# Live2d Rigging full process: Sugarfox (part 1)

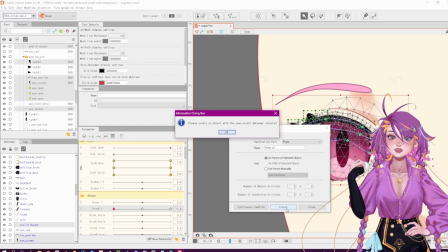4:09 It'll make the face look way more animated than it would if you didn't do this.
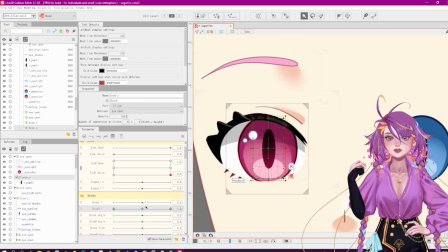4:17 So you see here, I also key it so that the eyelid,
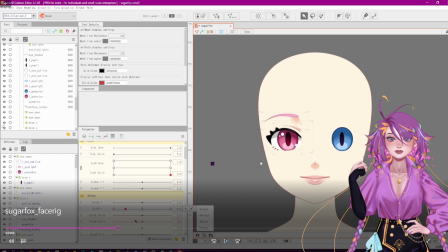4:22 let's pause that for a second. I key it so that the eyelid, when the eyebrows go up, the eyelid gets dragged up as well. So when I'm rigging, I think about how everything affects each other.
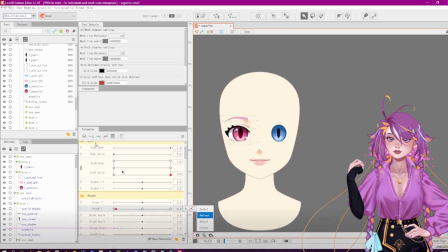4:34 Here, I'm just doing the pupil shrink and enlarge when the eyebrow goes up, or like a shock expression.
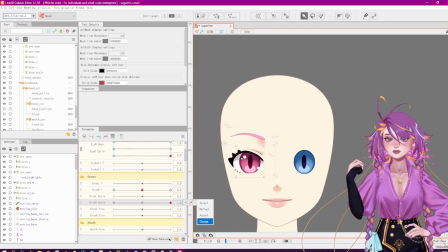4:42 Even with the eyebrow angle, I also deform the eye because I want it to feel like the eyebrow is really dragging the skin around the eye there.
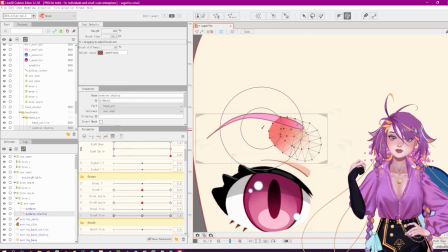4:52 Eyebrow form is the only one I don't do this for because it just has too many combinations with angle
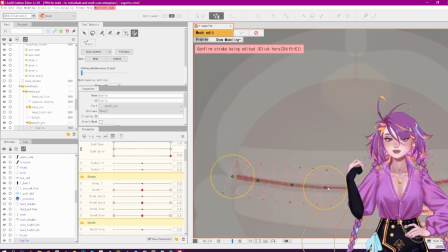5:00 and up and down, so it's not really worth.
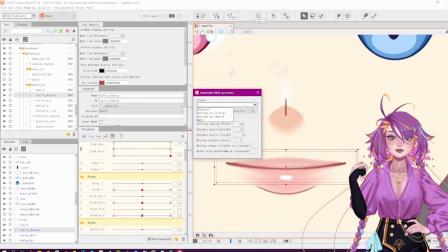5:03 Now, since the mouth here, the mouth line here is going to deform a lot for all the mouth shapes, we're going to do the mesh line tool once again manually.
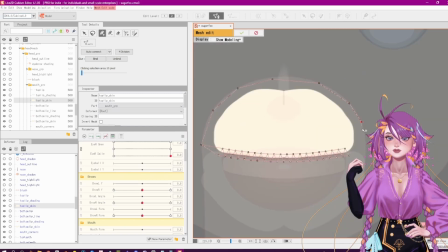5:12 I'm giving everything else just a heavy auto-generated mesh, and then here I'm actually gluing the lip skin to the lip line.
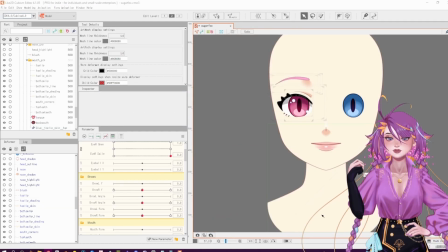5:21 That way I don't have to worry about deforming all of these lip skin parts to cover the back of the mouth.
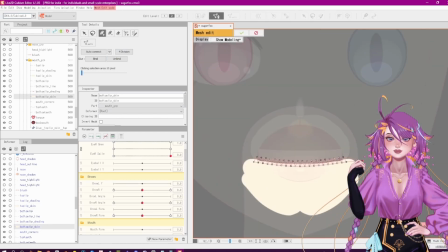5:26 It's kind of going to do it automatically, and I might just need to tweak it a little bit.
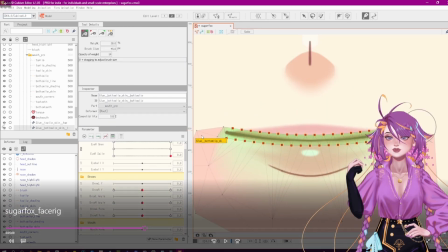5:31 Now, you can see here when I glue, I don't glue these very end parts. My head's blocking. Like here. And that's because I find that the lip corner skin, if you keep it glued on,
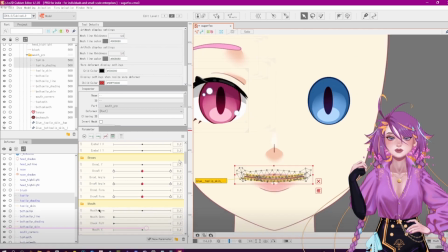5:44 there always tends to be some crumb effect of the back of the mouth showing through those itty bitty corners.
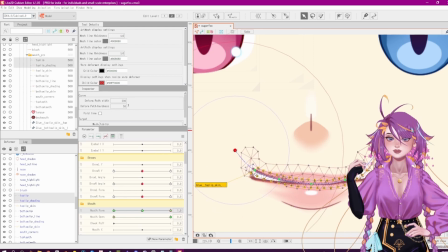5:50 So I actually keep the corner unglued, and that's what I will manipulate to hide what I need to.
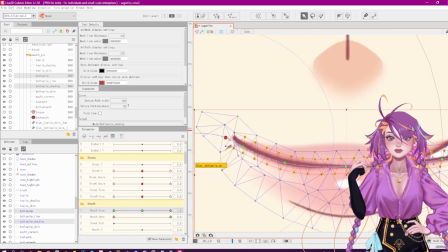5:56 So with my mouse, I start with 3 keyframes on mouth form and only 2 on mouth open.
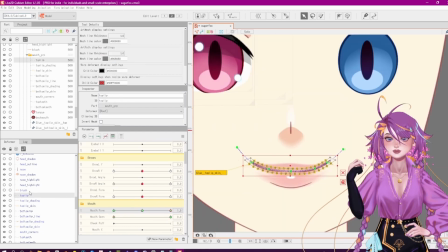6:02 And then once I finish those, that's when I add the rest of them. I do not create a bunch of keyframes at once.
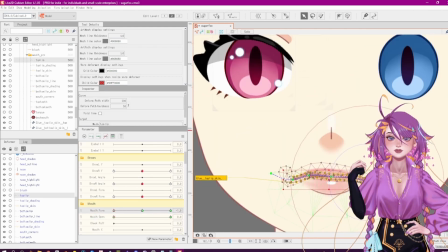6:08 Now, I'm sure you've seen those mouth charts that have a ton of keyframes and stuff.
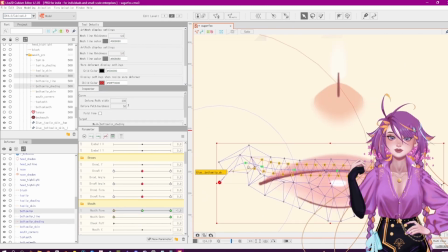6:14 I might post my own mouth chart later for y'all to see what I follow,
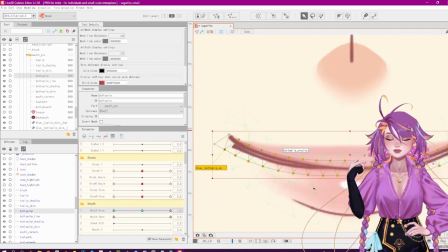6:18 but even if you're following these complex mouth charts, start with fewer keyframes and then add what you need later.
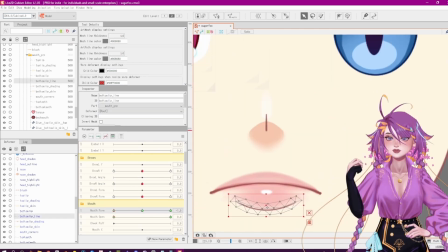6:24 So 3 on mouth form, 2 on mouth open is what I start with. And you can see here, I'm tackling the form first.
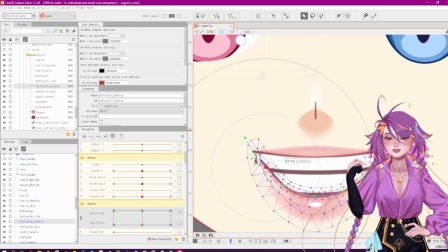6:35 It looks so stupid.
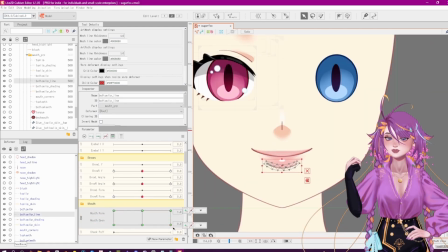6:40 One thing that I keep in mind when I'm rigging the mouth shapes is that I never move the top teeth.
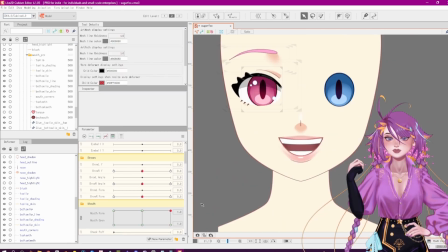6:45 I think the mouth looks way more realistic when you keep the top teeth stationary and then just let the rest of the mouth do the work.
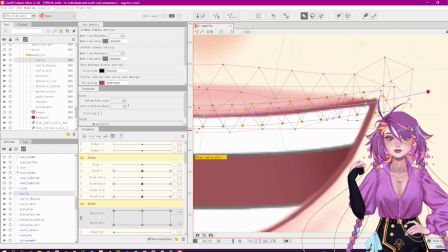6:53 That's kind of how your real human mouth works.
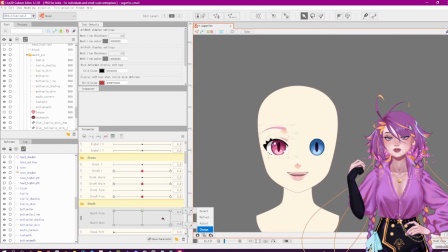6:56 So if you were talking up and down and you were to put your pointer finger on your top teeth, you notice that your top teeth don't really move at all.
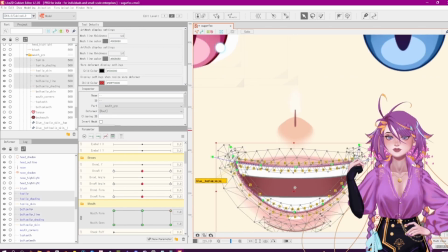7:05 So we're not going to move them in this rig either. The bottom teeth, however, you will move, and the tongue.
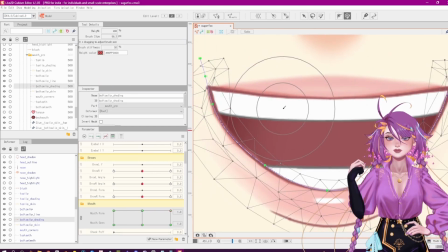7:13 Basically everything, all the mouth parts move except the actual top teeth.
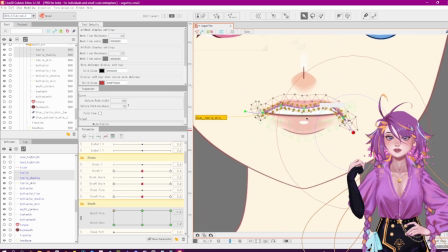7:20 Now, it's also good to have your artist draw some mouth shapes for you beforehand, and you can see what they'll look like.
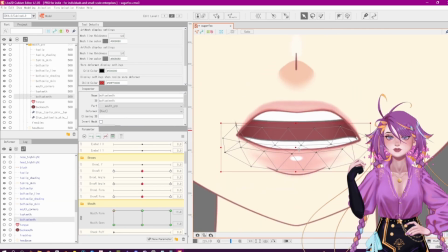7:27 Most riggers kind of do these standard shapes, but if you have a specific personality character,
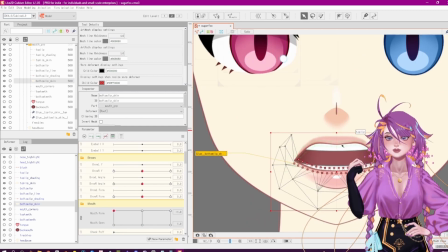7:33 your artist can probably draw some really nice looking unique mouth shapes, and then you can hand those to your rigger and they can follow that guide.
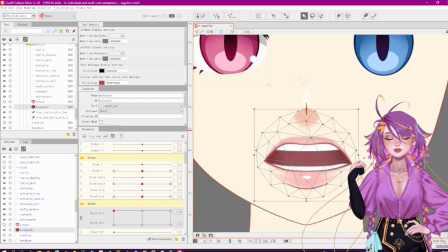7:44 That is the crumb effect I was talking about earlier.
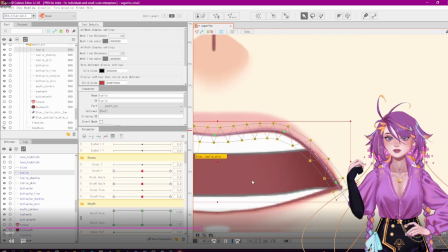7:46 You saw there was a bit of a crumb here in the corner of the mouth that I covered with that little bit of lip skin that I didn't glue.
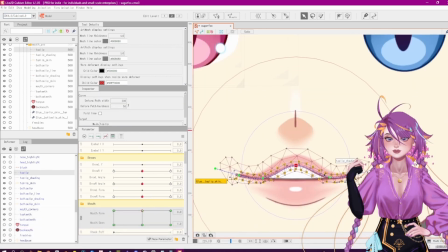7:54 And you can see me doing that a few times. So that's why I keep that little bit of part unglued.
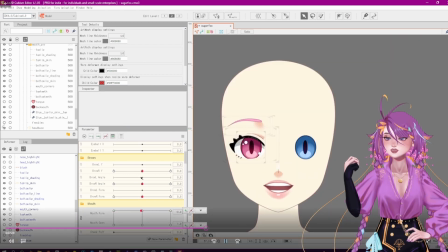8:01 I scoot over.